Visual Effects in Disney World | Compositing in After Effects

Hey everyone, I just got back from a family vacay in Walt Disney World and I wanted to come back with a lot of content, but as it turns out, gathering content in the Magic Kingdom is not the easiest thing to do with a 3-year-old. But I did manage to get this little snippet from Pirates of the Caribbean that I did a composite of.
Anybody know where I can get a Dole Whip? Anybody? Maybe from the dog?
I thought it came up pretty good, so I thought I would show you how I did it.
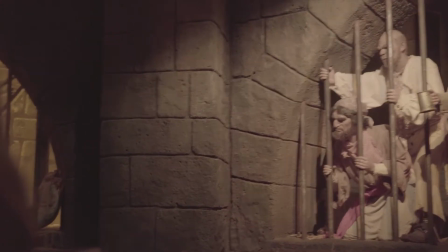27s
If it fits! So this is the footage I was working with. I took it on the Pirates of the Caribbean ride.
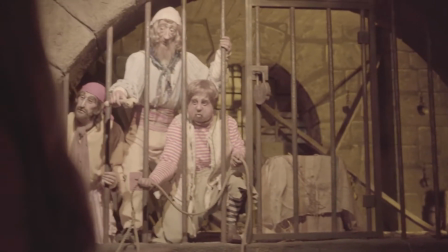32s
I shot this on a Sony a7S II, 50mm lens. I forget my camera settings at the moment.
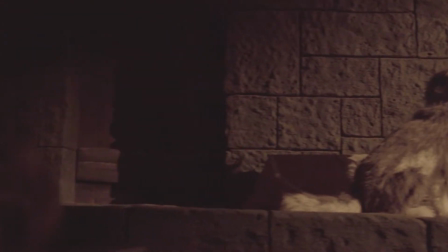38s
But anyway, the most important thing before I got started with this was to take a look at the lighting.
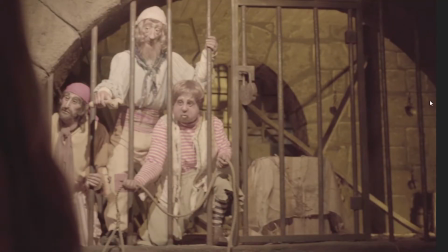44s
And so the light from behind them is very yellow. You can tell it's coming from somewhere around here from this shadow. You get a little shadow here from this board, but the light on the guys is kind of like a beauty light.
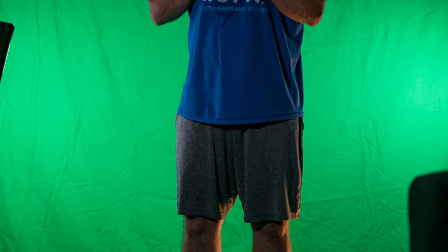58s
It's coming down from up here in the left. And so when I set up my green screen, I realized that I was not going to be able to get my feet.
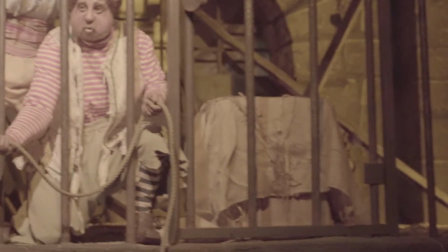65s
And so this box here became the perfect option in which to hide my legs behind. So I had 2 shadow boxes lighting my green screen.
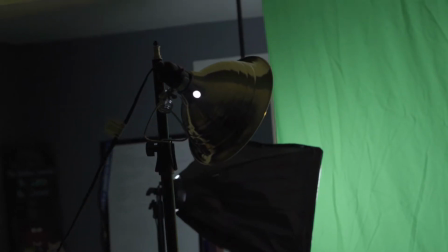72s
I had a clamp light lighting me from behind with a yellow gel. And then I had another clamp light giving me a little bit of light from up over here.
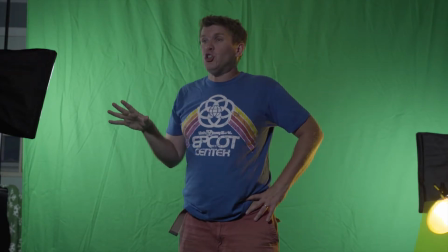80s
And this is the footage I was working with.
Anybody know where I can get a Dole Whip? Anybody?
I couldn't decide if I should go with Dole Whip or Galaxy's Edge. Somebody put me in the direction of Galaxy's Edge, please.
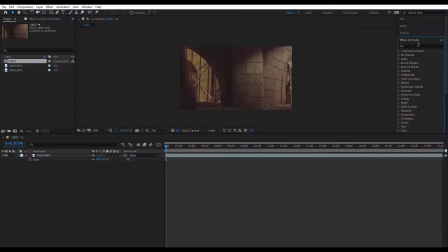94s
Decided that whip was a funnier word to say, so. I started a 3D camera tracker and then I started to prep my green screen footage.
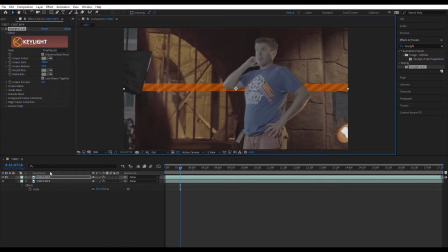101s
Threw on key light, got a sample, masked out the excess, and then realized that I shot this in 4K and I was doing a 1920 by 1080.
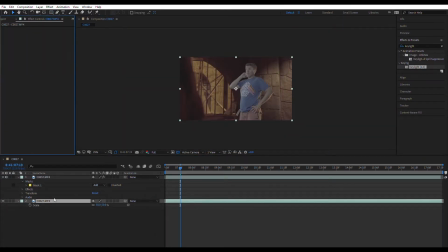108s
So I had to pre-comp the background footage before I could use the 3D camera tracker.
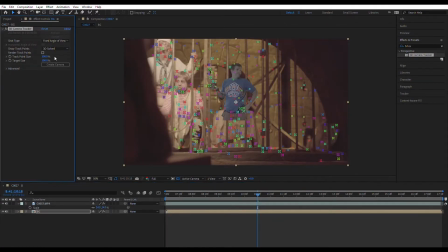113s
But then once my footage was tracked, found a nice little spot. There we go. Created a new solid, got it into position, scaled it up a little, and then I pre-comped that solid.
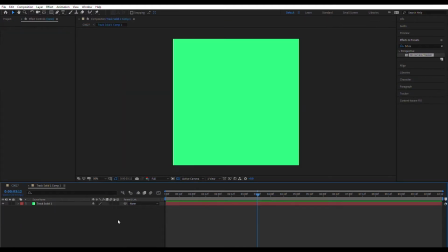123s
And then I took my keyed out footage, placed it inside my pre-comp, and I got a nice little track there.
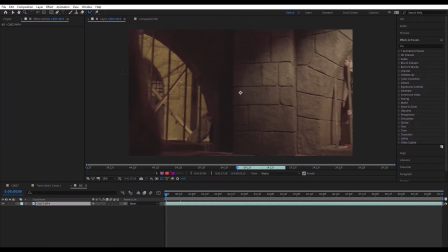129s
And now the next thing I did was the foreground. I have this woman's head. We were so close to being in the front row. And I foolishly thought, like a fool, that I would rotoscope everything, but I'm an idiot.
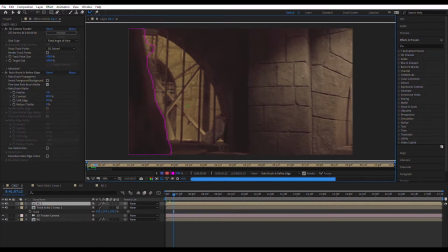143s
Is there anyone out there that actually likes rotoscoping? So after about 15 minutes of wanting to give up and hating my life, I decided that masks were the way to go.
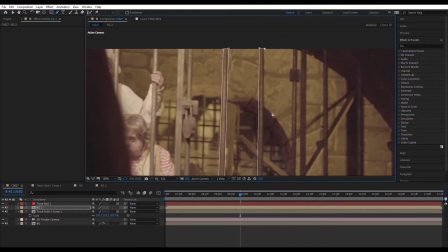152s
And I actually got a pretty good track on the masks.
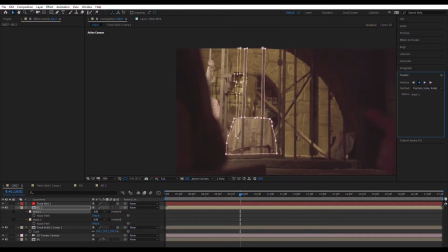156s
I did have to make a few adjustments keyframe by keyframe, and then I did end up rotoscoping out this lady's head.
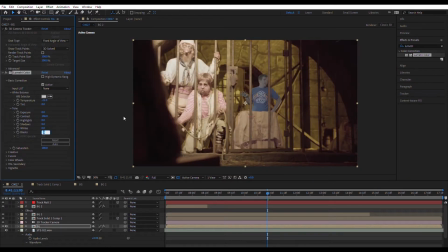162s
And then finally a little color correction. I added a little blur because I ended up being a little further back.
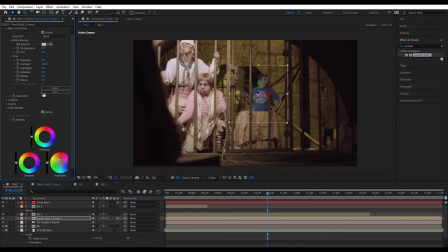168s
And a little grain because it is a little dark and there is a little noise in the image.
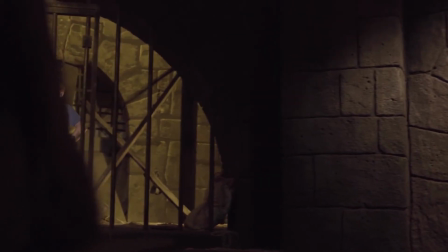174s
And then this is the finished product.
Anybody know where I can get a Dole Whip?
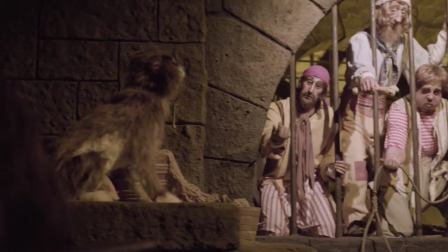180s Anybody? Maybe from the dog?
And that is what I do on vacations. Anyway, thanks for watching. Make sure to subscribe to the channel. You know the whole deal. Turn on alerts, like this video, share it with your friends. Watch some other stuff. Follow me on all the other social media channels. Hopefully I'll be doing more of these and they'll be better than this one.